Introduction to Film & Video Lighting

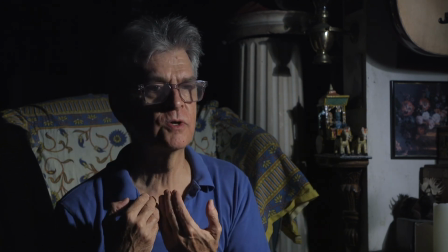3:54 So what we want to do is fill in this part of the face with a little bit of light, not as bright as this light,
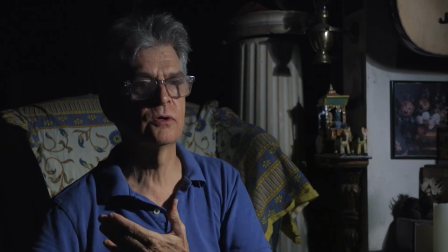4:02 so we have what's called the fill light,
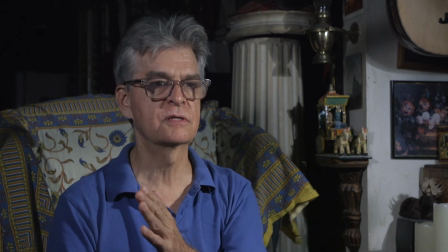4:05 which is at about a 45-degree angle to the other side and diffused and a little bit more
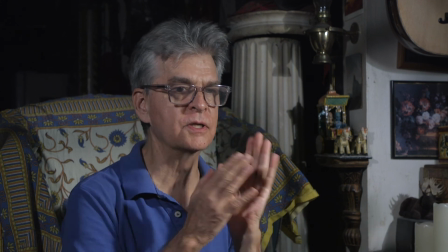4:12 distant, so that we still have a little bit of sculpting here, some difference between the bright side of the face and the darker side of the face.
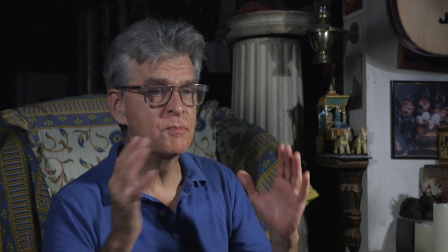4:21 So this is looking pretty good. But the image is still not as vibrant as it might be.
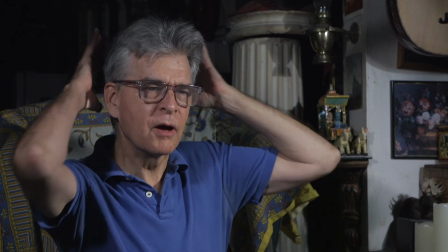4:28 And part of the problem here is parts of my head are starting to blend with the background.
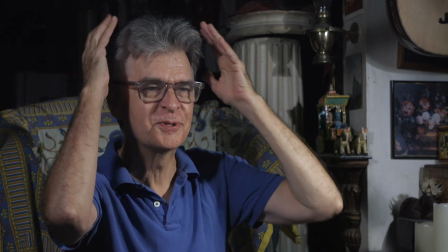4:35 My graying hair helps make it pop out.
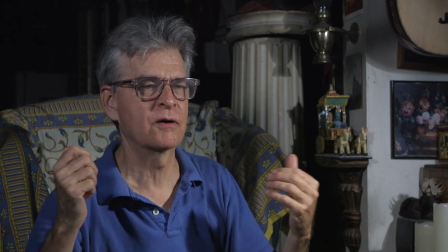4:37 But we could make it pop and differentiate from the background a little more through something called the backlight or the hair light,
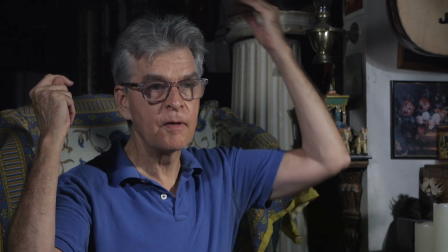4:45 which is placed up over my head on a boom directed towards the back of my head.
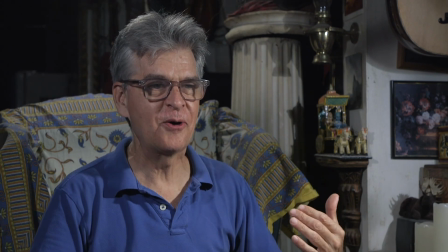4:52 And when I turn this on, you can see how it really separates my head from the background.
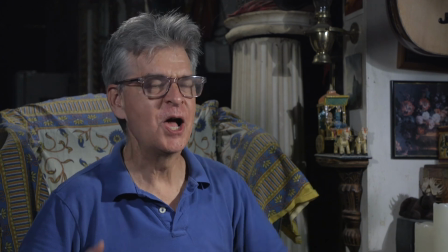4:58 And you might recognize this as the classic Hollywood style or TV style lighting with three lights
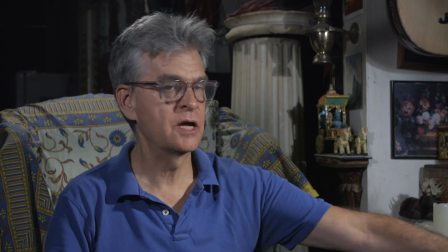5:07 So just to be clear about what each light is doing, let's look at them one at a time.
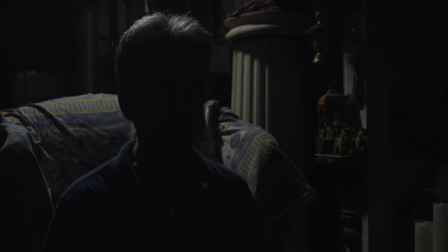5:14 Here is just the backlight, and this would be perfect if you're doing an interview with somebody in a witness protection program, right? So that's just the backlight.
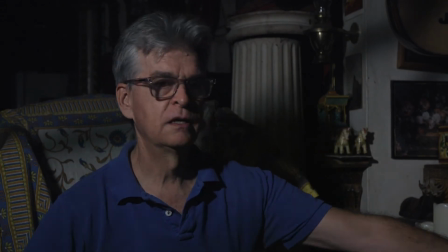5:26 And here is just the fill light. And finally, just the key light.
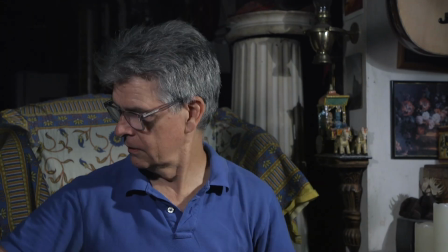5:33 So key, fill, and back.
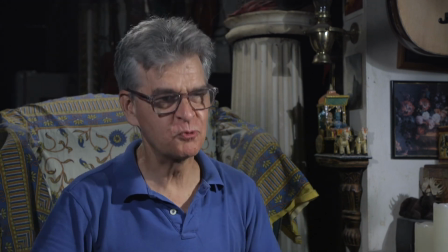5:38 That's 3-point lighting. One of the reasons why films and TV shows are quite often shot in studios is because filmmakers want total control over light.
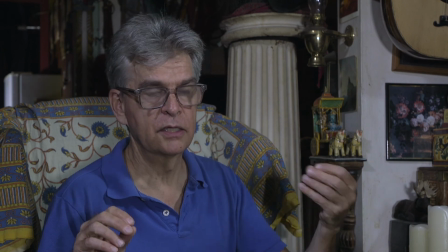5:49 They want to start with a dark room and then add lights one by one and control everything about those lights.
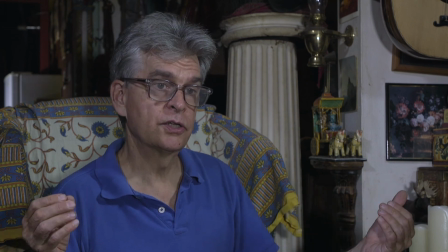5:57 Now, out on location and out in the real world,
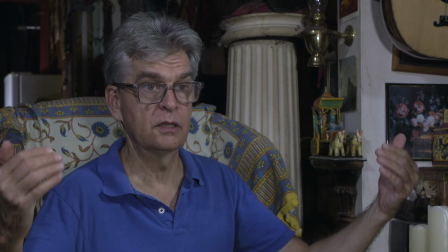6:00 it's a different story because there's already light there that you have to deal with, and that seems like a good thing.
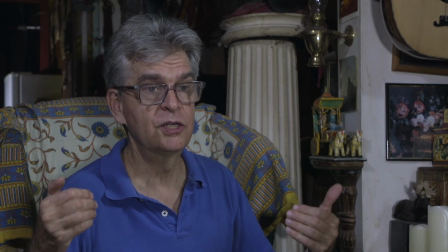6:07 Yes, but it also introduces a lot of complications, and one of them has to do with color temperature.
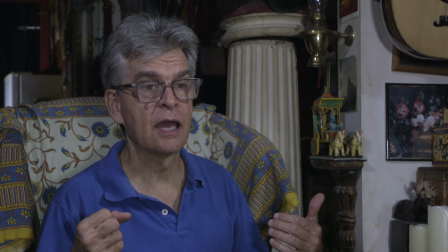6:14 Now, right now, my apartment is being filled with daylight, and the picture looks pretty good, but I want to accentuate parts of my face.
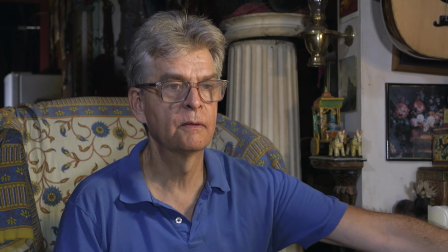6:23 So I'm going to add a key light. So I'm turning on my key light, and right away we notice we have a problem.
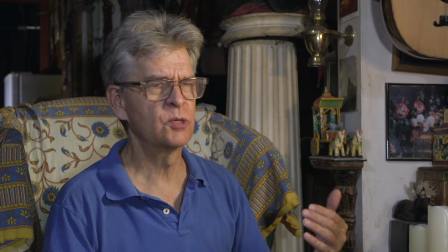6:29 The light looks way too orange. And unless this is supposed to be like a sunset scene, it doesn't look right.
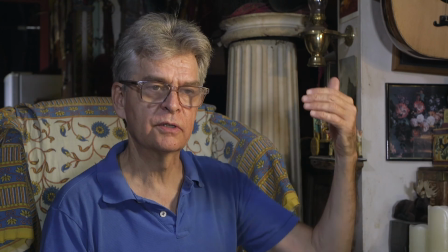6:37 And why is this? Well, this is a traditional hot light, what's called a tungsten light, and it is balanced for around
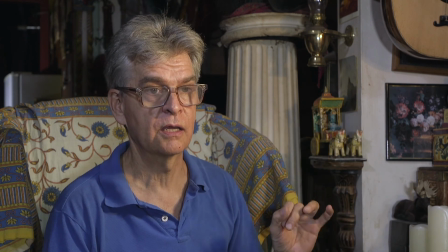6:47 32K indoor type tungsten lighting, which most movie lights are balanced to.
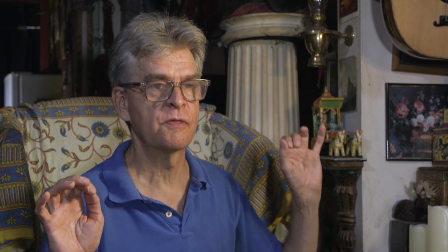6:53 And it is mismatched with the daylight coming through the windows.
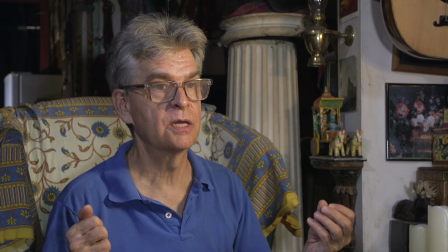6:58 So we have to make an adjustment. So what I've done now is reset my white balance to 32K to match the tungsten lights.
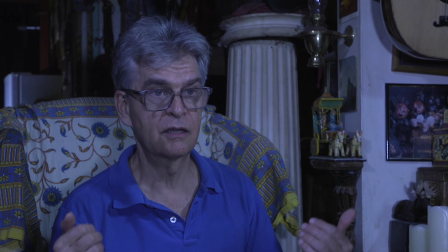7:08 But as you can see, things look even worse because the daylight coming in is making me look really blue, almost dead, right?
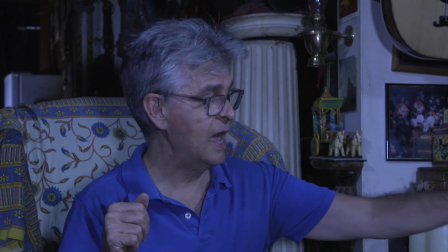7:16 So this will not do at all. But as you can see, when I start adding the lights in,
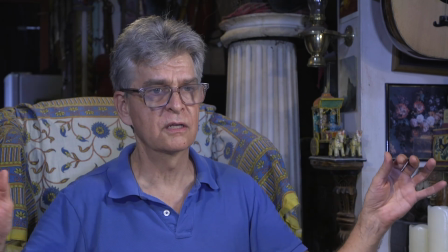7:22 yeah, the white balance is correct for these tungsten lights, but we're still getting all this blue light coming in, and there's a
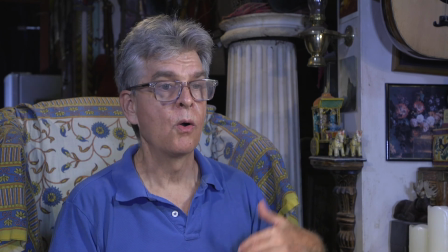7:30 mismatch going on. So what can we do? Well, we have to make a decision.
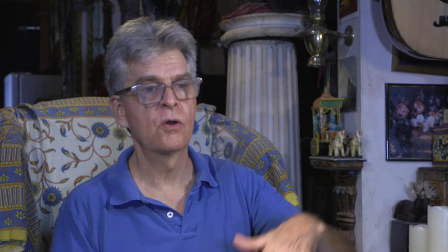7:34 Either we need to go all 32K or all 56K so that everything will match up.
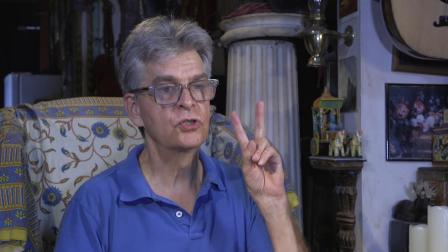7:41 And we have two choices for doing that.
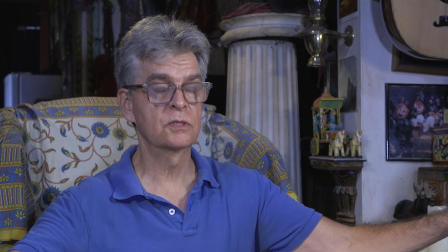7:43 We could either put big amber gels over the windows to turn the 56K light into 32K light.
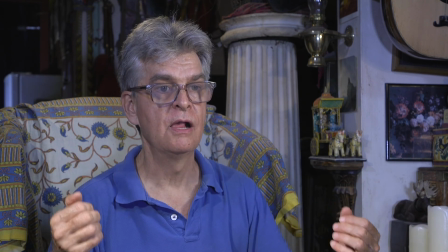7:51 And they do this on major motion pictures. But that's a big deal. You need really big gels.
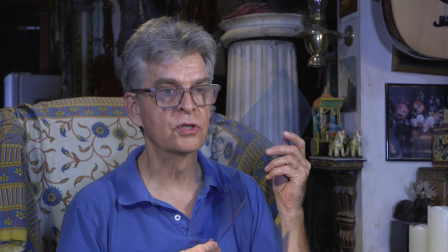7:56 The simpler way is to put blue gels over the tungsten lights to make them a bluish color.